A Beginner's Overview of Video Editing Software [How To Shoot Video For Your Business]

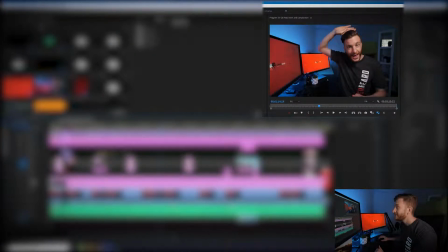[4:09]
So what I've got, if I flick this on and off, is just a little vignette and a little tweak to make that picture look better.
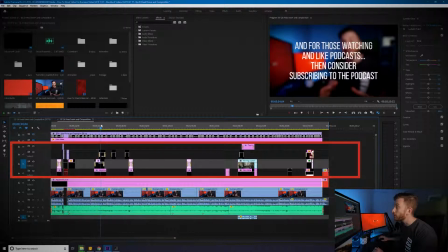[4:16]
Our final pieces on the timeline are really these big blocks, and that's what controls all of our text.
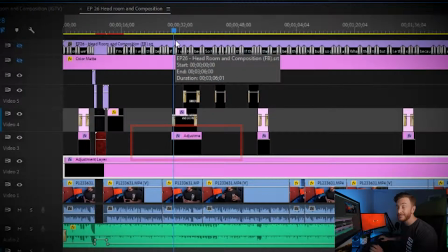[4:22]
Underneath the text actually sits another adjustment layer, and what that is doing is blurring me as I talk, so that the text is a lot clearer to read.
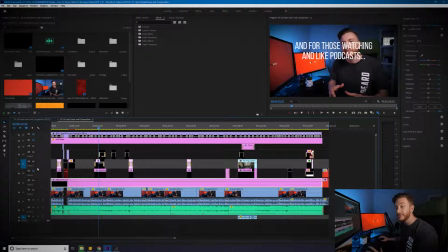[4:30]
If I get rid of that, you can see that it's a bit difficult to actually see the text and read it. Bringing it back just darkens it down, blurs the background, makes the text a lot easier to read. So earlier I talked about the Effect Controls tab, and that is something that will be controlled through that.
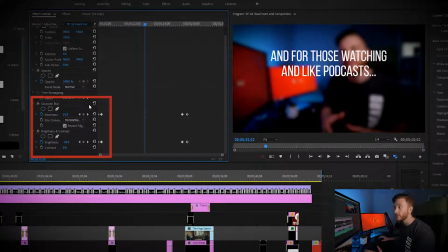[4:46]
So you can see down here there's a Gaussian blur and a brightness and contrast, and these little dots are basically key markers that tell the program to change what it's doing. So at this point, we move from a blurriness of 50 and a brightness of -29,
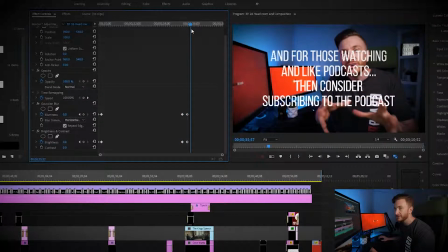[5:01]
all the way through to returning the picture to normal when we hit 0 and 0. So that's what that panel does, and you're able to use that to control all of the footage that's within your timeline.
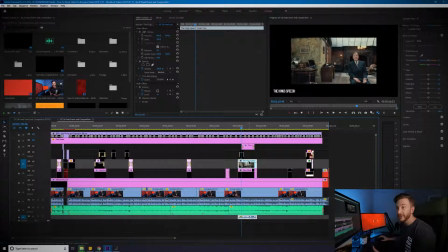[5:13]
So for example, in this video, we've got a reference piece of footage from the King's Speech, and it's got a small frame around it,
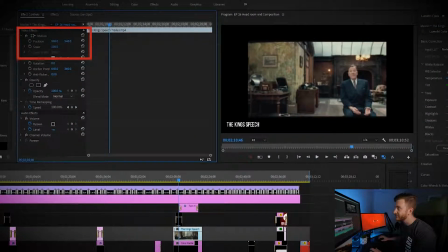[5:20]
so if we wanted to change that zoom, we would simply change the scale of that piece of footage.
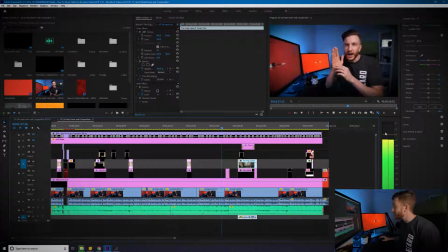[5:26]
So the final piece to look at is these little bars now that I'm playing the clip. These little bars which are popping up on the right hand side, and that is our audio levels. So what we're trying to do is make sure that these audio levels are balanced so that they're not right at the top and therefore blowing and distorting people's speakers, and not right at the bottom where it's too quiet and people can't hear us. So there you go, there's our editing software. As I said before, there's free options out there. They do look a little complex when you start, but they really won't bite you if you give them a go. As ever, I hope you've enjoyed this episode of How to Shoot Video for Your Business. If you've got any questions or comments, I would love to hear them. And if you're a business owner who's looking to shoot and use video to market your business, then why not consider joining our Facebook group, How to Shoot Video for Your Business. Thanks for watching, and I'll see you in the next episode.